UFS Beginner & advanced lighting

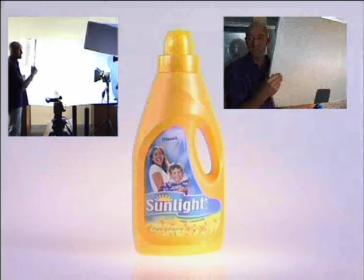1753s
Okay, that sheen off the left of the bottle is actually two sheens.
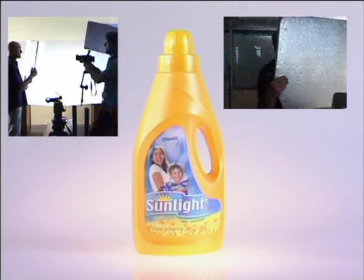1762s
We originally had it like this and we realized we had to move this in
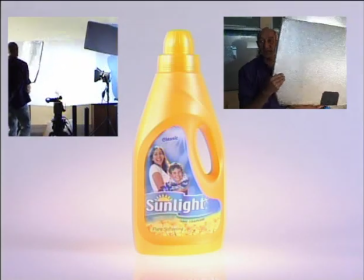1766s
until the two sheens came together and became the one sheen.
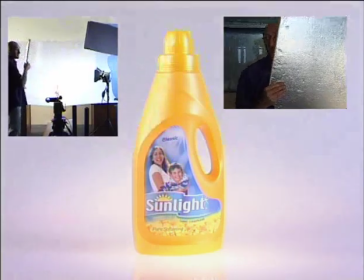1773s
It's all finicky. That's where we wanted it. So you've got one long sheen, as soft as possible, coming around the front.
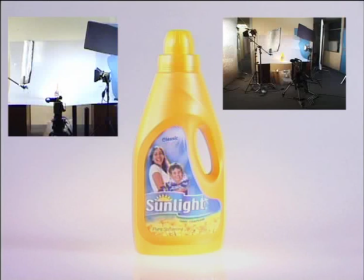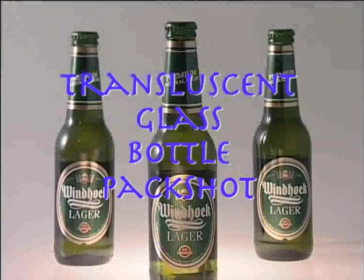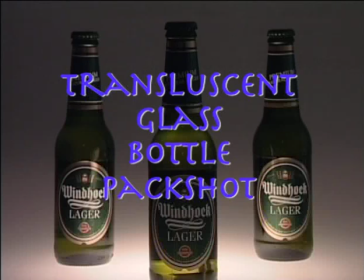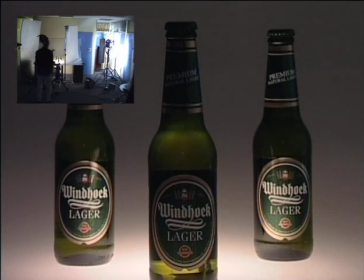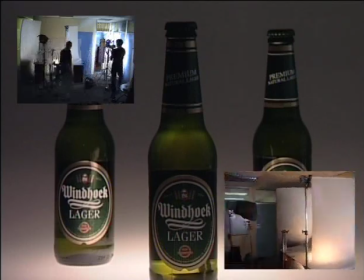1826s
This is unlit excepting for the bottom light.
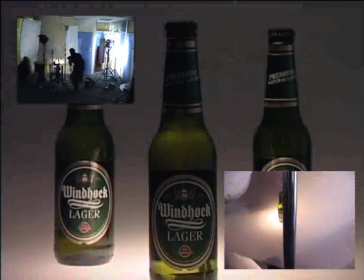1832s
Okay. What it does to the bottom is it provides the background or the base light.
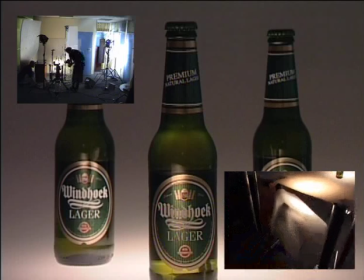1838s
Okay. Got a light specifically for the crest above the label there.
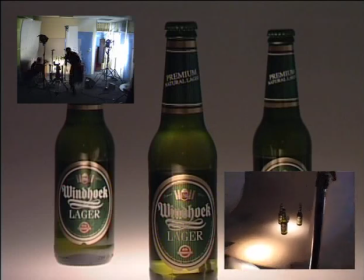1847s
The crest on the top of the label. Okay. Just to get that little bit of light happening on there.
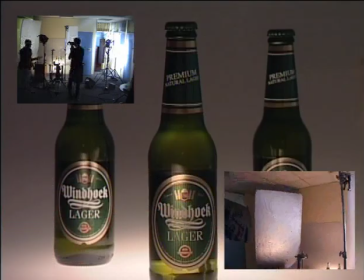1855s
Otherwise it's the same side lights, two side lights.
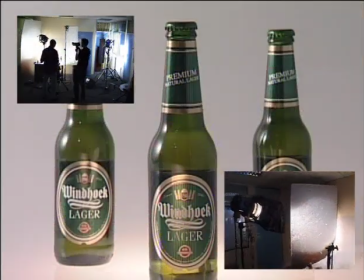1858s
Okay, so the side light brings a hell of a lot of light in from the side there,
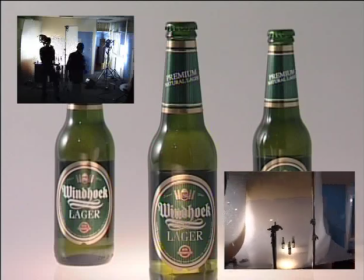1867s
but it's a sharper light than this big piece of trace here.
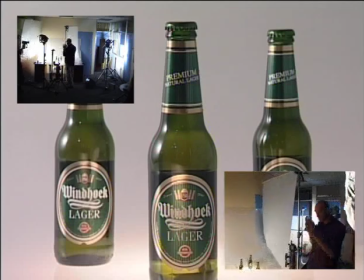1874s
We've got very close to give a wide,
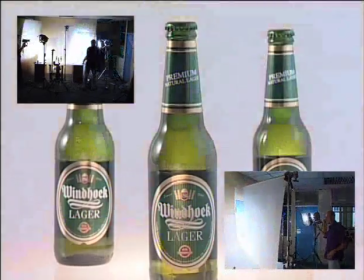1877s
wide source from our other key, as you call it.
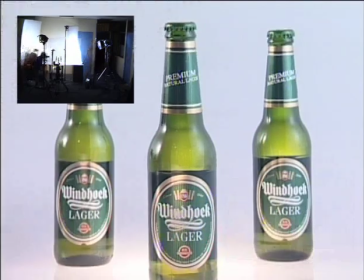1884s
Okay, because we're shooting through liquid,
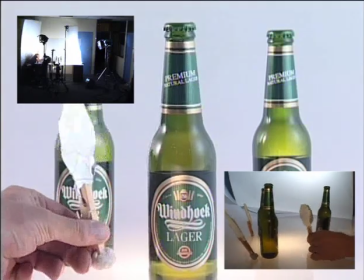1888s
put a little piece of reflector here, and I'm reflecting that light over there through the back there.
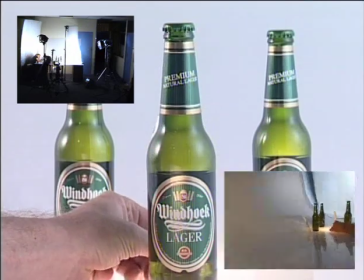1901s
So you've got to be careful not to see the thing, you've got to get enough light bouncing through there.
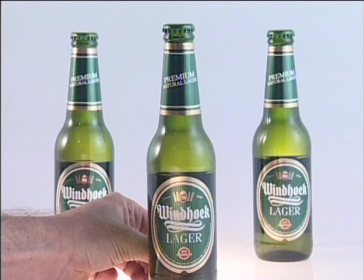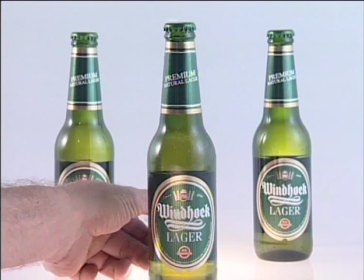1913s
Okay, otherwise it looks a bit dead and murky in there.
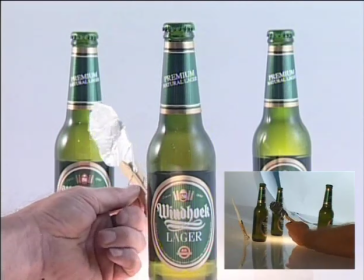1920s
Of course, these things can cause lots of problems with reflections in your other bottle. Okay.
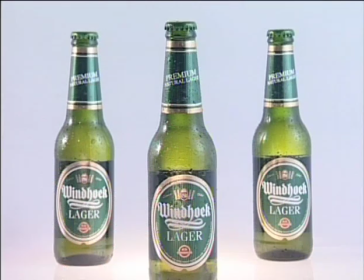1927s
Remember that if you're spritzing, you might not see any of those imperfections.
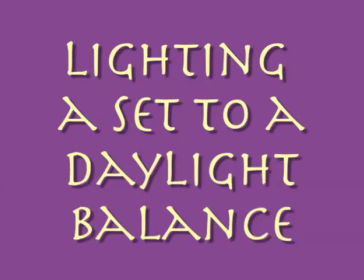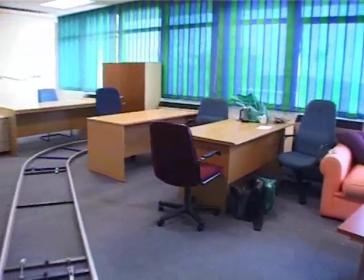1940s
Right, the scene you're seeing here is the model agency for Saturday's scene. And it's a very wide angle shot.
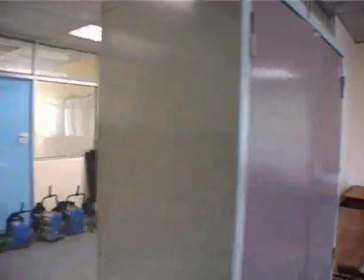1948s
We've got windows to work through. And we'll take you through to Vincent, who's going to show you the whole setup of the place.
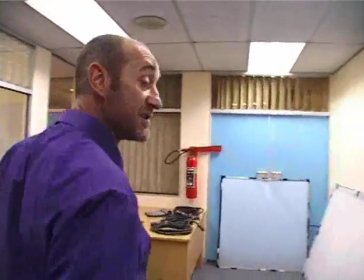1954s
Let's go. Our main light source is three lights through this 8x4 trace frame.
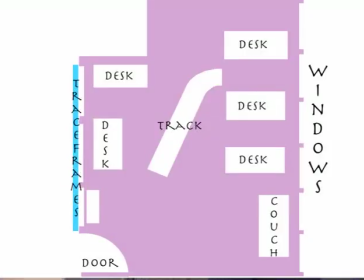1962s
We will be using these three lights to balance the daylight coming through the windows on the right of the floor plan.
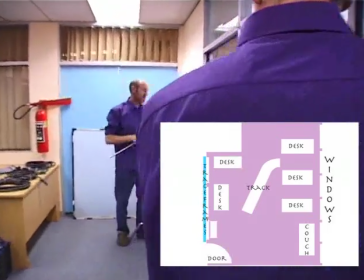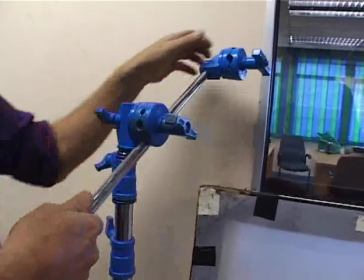1976s
For the mounting of the trace frames, we will be using combo stands, sometimes known as gobo stands or Charlie stands.
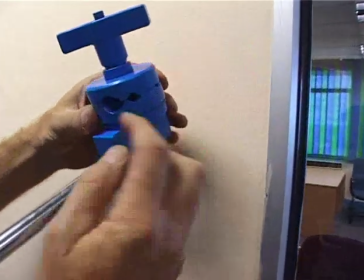1984s
Okay, which two holes am I going to line up? Can you see through there?
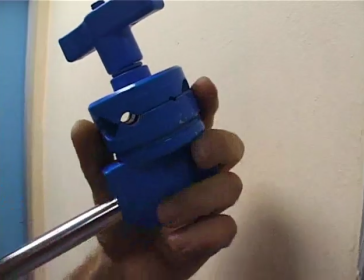1989s
This one. That's the size of that spigot.
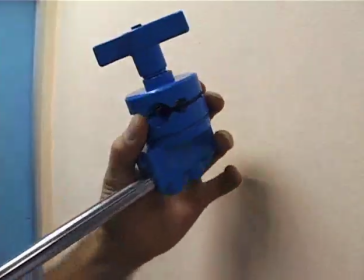1995s
Okay.